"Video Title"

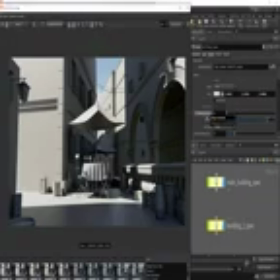[45:23]
Try boosting these lights up to, like, I don't know, just by one stop. I just want to see what it looks like.
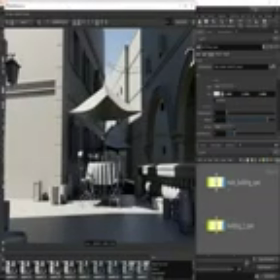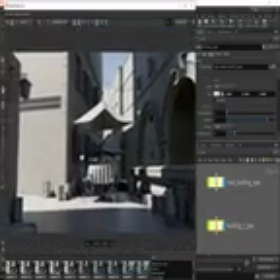[45:34]
Just everything seems just a touch too dark in the scene. That's looking a little bit better.
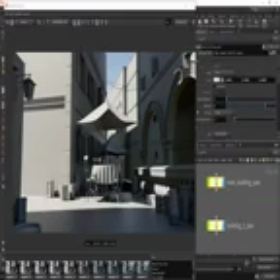[45:40]
And I'm just going to boost up this light here. Yeah, I think that's looking a little bit nicer there.
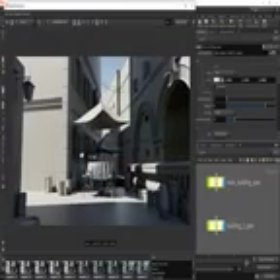[45:52]
Yeah, I think I'm happy with that. That's looking kind of cool. And maybe later on, if we're not getting enough
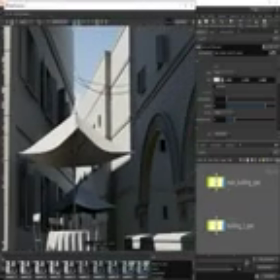[45:59]
highlight on this canopy, then we're going to need to add an additional light in just to pick out the shape a little bit better.
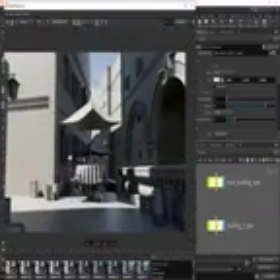[46:05]
If anything is feeling flat, we use an extra light just to bring out the shape a little bit more.
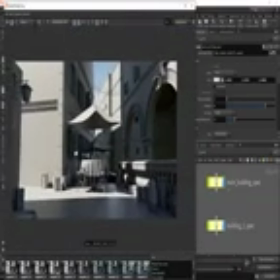[46:11]
But I think overall, I think that does the trick. I'm also leaving the foreground alone. The foreground should fall a little bit into darkness, but not complete darkness. Like I said, everything should be well lit.
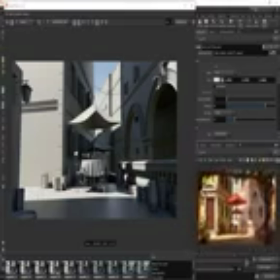[46:25]
So no blacks. Blacks are ugly. You know, that's we don't want really harsh black levels in the scene. That just doesn't look good. It also makes a daylit scene look like studio lit or something.
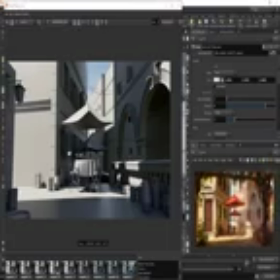[46:40]
So we don't want any super black levels. But I think overall, I think that does the trick.
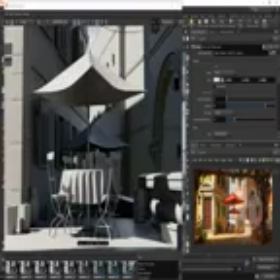[46:50]
We may need to watch out as well for how black these levels are getting under this umbrella.
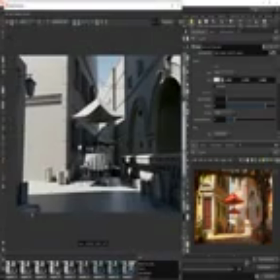[46:57]
So in the scene, we want to read the blackest levels in the foreground, and as we progress through the scene in Z depth, the black levels should get
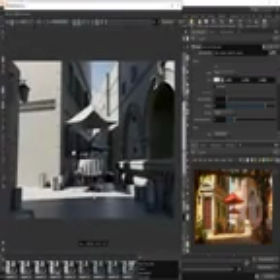[47:12]
whiter, but most of that is based on probably a Z depth pass in compositing.
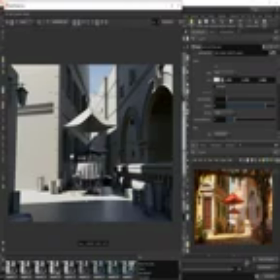[47:18]
But I think overall that's pretty cool for the lighting. We'll start doing some texturing later on, and then maybe we can refine the lighting a little bit more later.
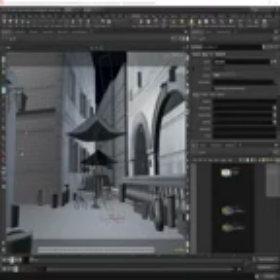[47:31]
I was going to show you this next stage in the lighting sort of later on, because I didn't actually do this part of the lighting at this stage. I carried on sort of texturing and shading, and then I did the ivy generation,
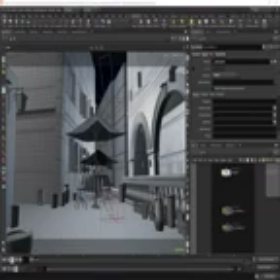[47:47]
as I decided to add the ivy leaves in later on. So that was sort of how the shot progressed. And then what I did once the ivy was on all of the buildings is that I took the main building ivy,
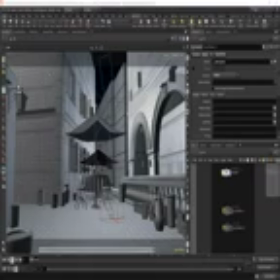[48:03]
so the ivy growing up this wall here, and I thought it'd be really cool to add some ivy shadows or leaf shadows, sort of obscuring the sunlight and casting nice sort of leaf shapes and shadows over the ground.
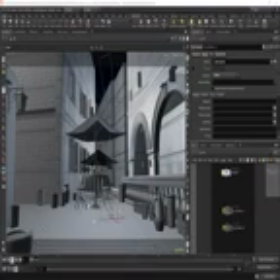[48:21]
And that also helps add detail to the shot. So not only can you add detail using models and textures, you can also add detail using lighting as well. So just remember that shadows are just as important as light.
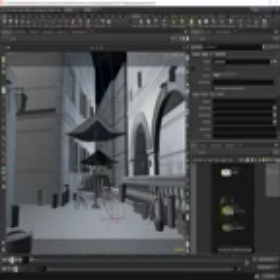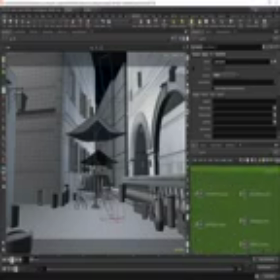[48:45]
So I'm going to turn on my main building ivy now. Let's turn him on, and I'll take this from hidden to full geometry so we can actually see it.
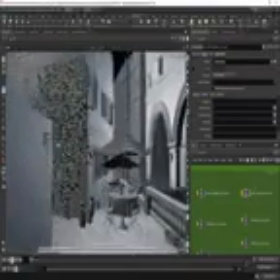[48:57]
So that is the ivy leaves there.
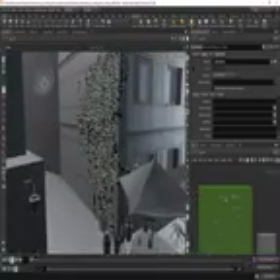[49:03]
And then what I did is I took this ivy
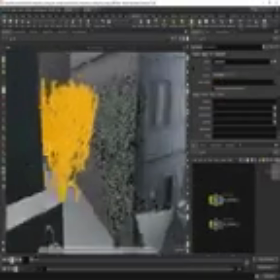[49:12]
and I just rotated it. That's all I did.
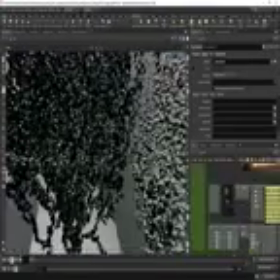[49:19]
And I don't even think I used the liana in this case. I actually just used the leaves themselves.
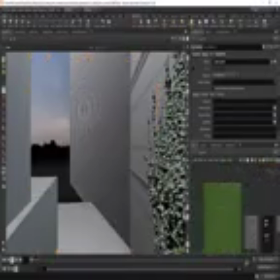[49:26]
So let's just do that. Might as well just show you. It's really, really simple.